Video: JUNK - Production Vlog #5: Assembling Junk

it's been quite a while since I've jumped onto a project as editor, but and it's always kind of a love-hate relationship with it because there's always going to be problems.
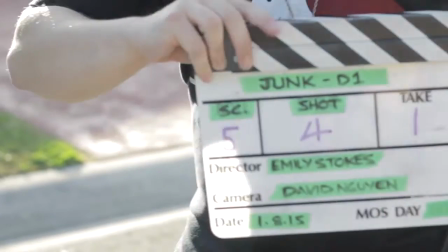13s
But I generally, because we recorded the footage and audio separately, I synced it up and used my best judgment to follow it up to the script. Being a more visual piece, I tried to edit it in a much more visual style, like just completely disregarding audio, as that was being handled separately by our sound designer, Emily Lavelle.
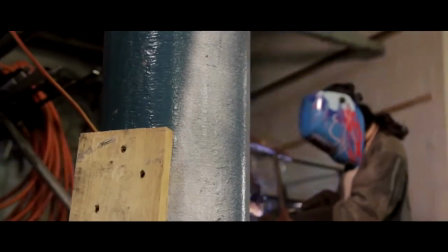35s
Just letting different shots linger depending on the style of the shot and the mood of the scene at the time, if necessary, or completely cutting things and making them quick cuts, really short cuts if need be.
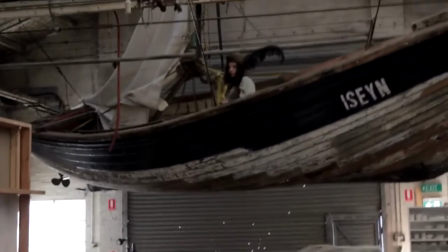48s
I was tossing up between the boat scene and the house scene just for all the effects that I had to do. But no, definitely the boat scene, because it was interesting trying to place the action in different parts of the scene
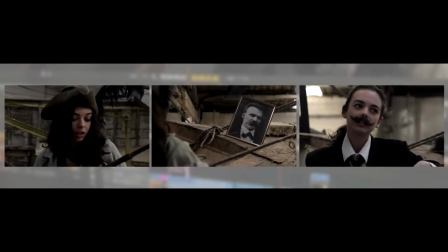61s
to see which worked best and how to incorporate the character of Nietzsche into that scene, as well as that scene actually had some pretty funny bloopers with Crystal and David and the rest of the crew talking to me through the camera.
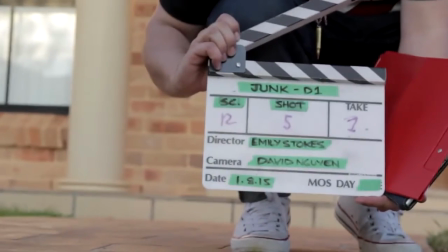77s Oh, hey, Chich. Okay, Chich, ignore that first half. I was guiding with my crutch, dude.
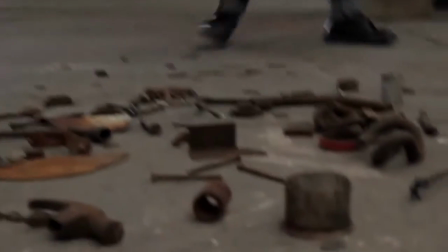81s Should have been here. Okay, Chich, insert of the nail getting picked up.
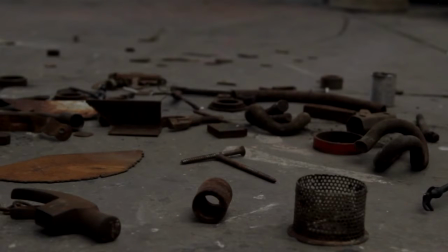89s That's a bit wobbly. The hell was that? No, that was my bad. Okay, no bouncy. Yeah, no bouncy. That was bizarre. Let's go for another one. Chich.
I wanted my grade to enhance Emily's story, but at the same time I wanted to add a couple of my own ideas, which of course I ran by at first. Basically I wanted each location in the film to be colour graded differently, just to separate the look of each location.
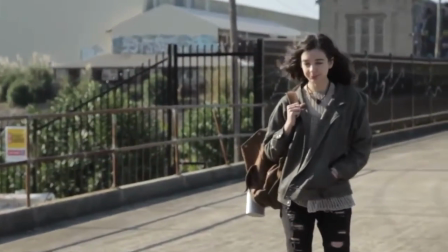117s
So basically you've got the
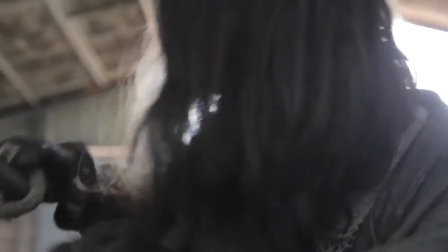122s
world that Ash lives in, which is not like our own, so we had to not use natural colours.
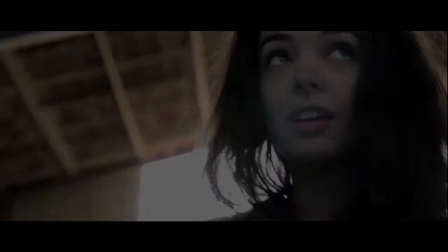129s
It's got a bit of an earthly tone, a bit more of a brown look to the image.
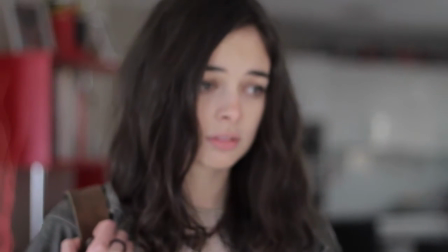134s
The inside of her parents' house is very clinical looking and a cooler colour temperature. And the place where she lives and builds her different objects is a more natural tone,
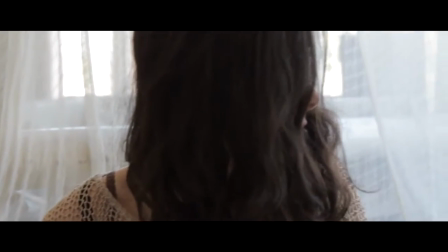148s
because that's the place she lives and that's the place she feels protected. Unfortunately, due to a last-minute technical difficulty, we were unable to shoot in a flat picture profile on the DSLR,
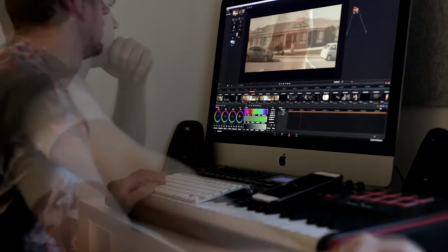162s
which basically meant that I was working with compressed 8-bit footage, which leaves very little latitude for colour grading in post. But thanks to the power of DaVinci Resolve,
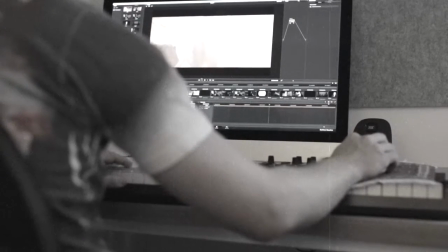174s
I was able to still work around it and colour correct and match shots due to daylight differences, etc.
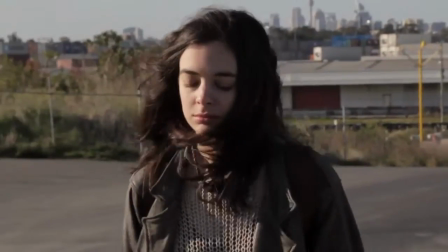185s
And get it looking vastly different and vastly improved from what the original footage looked like.
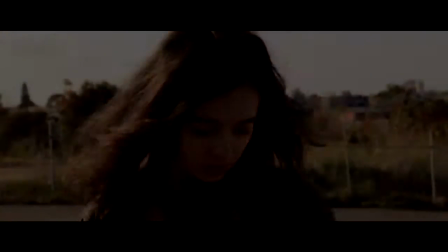193s
Also added some film grain to the final film to give it slightly more of a filmic look, which sort of added grittiness to, I guess, the junk, sort of rusty theme of the film.